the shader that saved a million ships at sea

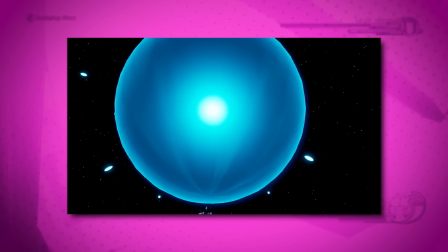The key to this effect is that the Spirit Bomb is actually a 3D spherical mesh,
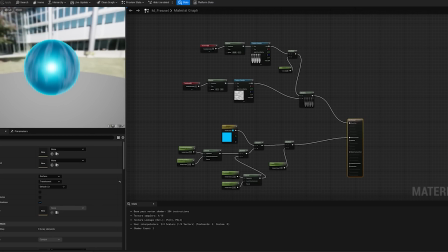which allows it to utilize a Fresnel shader to add glow to the parts of the mesh that aren't pointing directly at the camera.
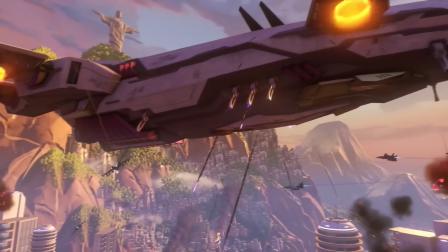This edge glow effect has a bunch of very cool uses. Overwatch is an excellent example of a game that utilizes a lot of Fresnel effects in their VFX.
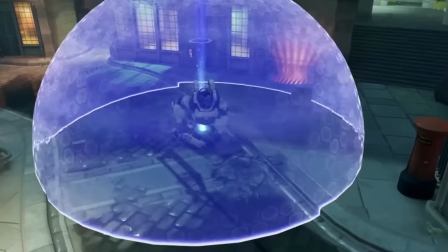Zarya's bubble shield ability, Winston's deployable shield, D.Va's self-destruct ultimate,
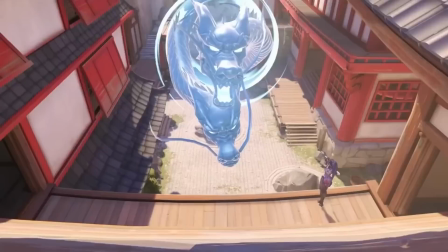and even Hanzo's dragon all use Fresnel to add glow to the edges of its VFX to help it stand out in a game where there are a million things going on at once on the screen.
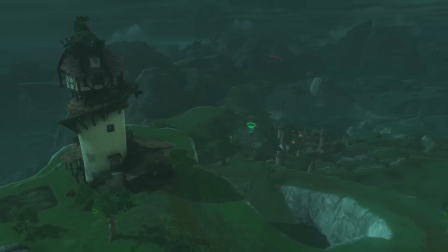The Fresnel effect can also be used in stylized games to create a silhouette around a character to make it stand out visually.
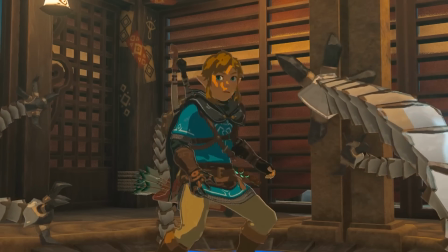For example, in The Legend of Zelda Breath of the Wild, Link has a distinctive Fresnel outline that emphasizes the contours of his body.
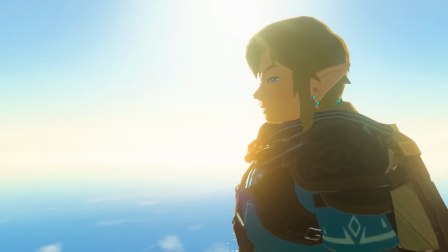This makes him stand out against the background and helps illuminate the character in darker environments.
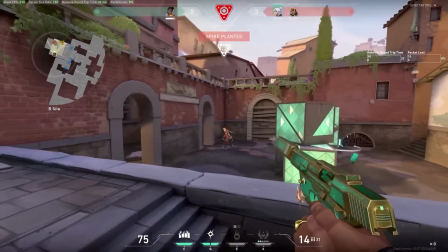To add clarity to characters in Valorant,
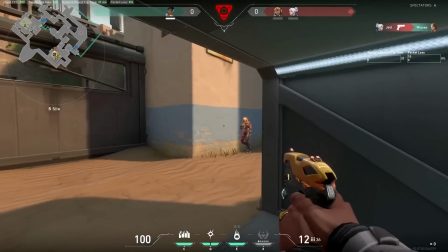the game artists added extra lighting on the grazing angles of the character, which are the angles face away from you to create a silhouette effect.
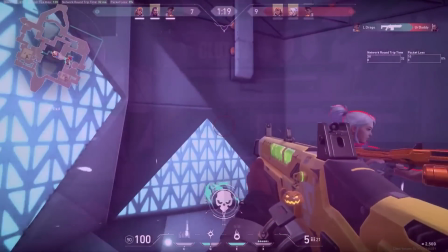This light is colored and styled differently for allies and enemies. Enemies have a red fresnel outline and allies have a neutral blue fresnel outline.
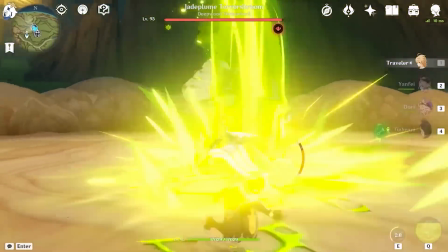In addition to being applied to characters in video games,
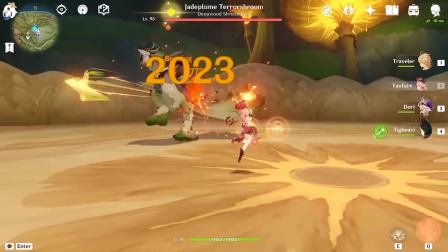this edge highlight effect can also be used in creating landscape materials to add depth and definition to terrain features such as mountains and ridges.
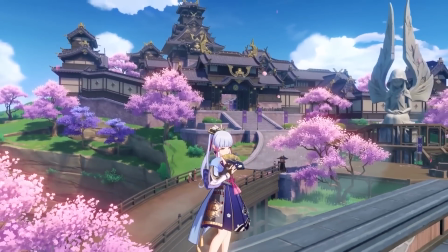This helps to separate the foreground and the background, making it easier for the player to navigate and understand the environment.
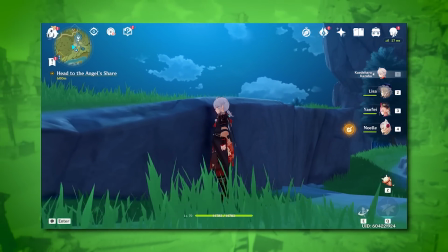I first encountered this effect in stylized video games, such as Genshin Impact and Breath of the Wild,
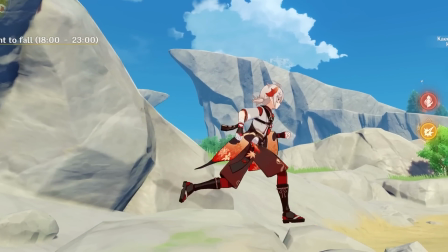where I noticed that when the sun shone over the landscape at specific angles, the edges of the landscape would pop out.
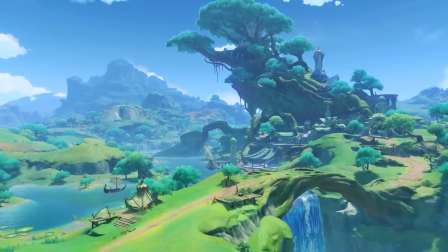Many people don't notice this, so I thought it was a pretty interesting thing to include. I'd say hop into the game and check it out yourself.
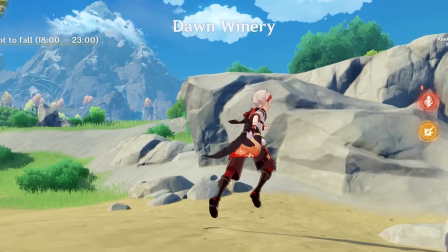I'm sure many other games use this landscape technology as well. So yeah, Fresnel is pretty cool.